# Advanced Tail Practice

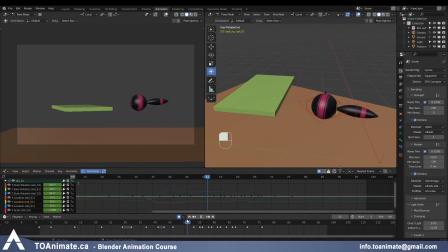28:52 And once we get to this point of the animation, it's like our bouncing ball and tail animation where we see a lot of C and S curves. And we gotta be careful when the ball is traveling at a high speed.
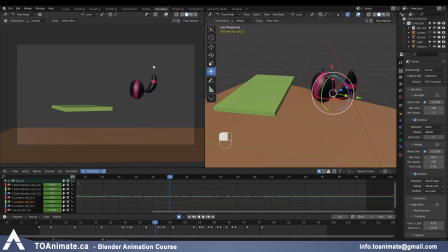29:06 Around here, the tail has more of a C curve, more of a sharper C curve, but around here, you can see that the C curves are a lot more subtle because there isn't so much speed and momentum to whip the tail in one direction or the other. The bounces become smaller and so are the swings,
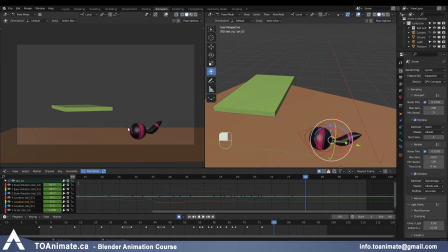29:25 and then finally the tail settles into its final position that you can make it whatever you want, but this is what mine looks like. And because it's quite a big change from being down here to be up here, we added some overshoot on the tail and then settle.
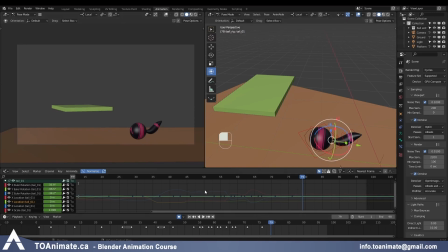29:42 We saw that if we just created one pose and the tail goes from here to here, it just doesn't look natural. Everything stops at the same time and it just gets perfectly into its final pose without any flaw,
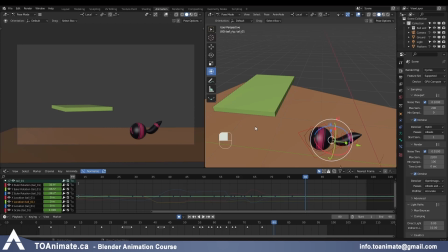29:58 and it just doesn't look natural. So whenever you have a big change of direction, you kind of want to have an overshoot and a little bit of drag before the tail or whatever you're animating settles. So that's it. If you're doing mentorship, feel free to submit this. This is actually a pretty challenging exercise, so I would suggest doing so.
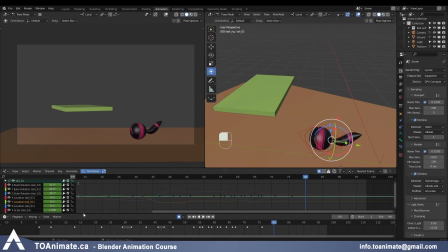30:17 And at the same time, if you feel like this is too easy, what you can do is actually start from the beginning, delete the animation on the bouncing ball, animate it yourself, and then do the tail afterwards. And of course, if your animation looks different from this one in any way,
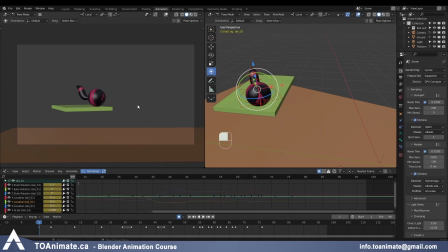30:34 your tail is gonna look also a little bit different, because the tail always depends on what the ball is doing. Okay, so we're done. Hopefully the lesson was helpful. Good luck, and we'll see you in the next one.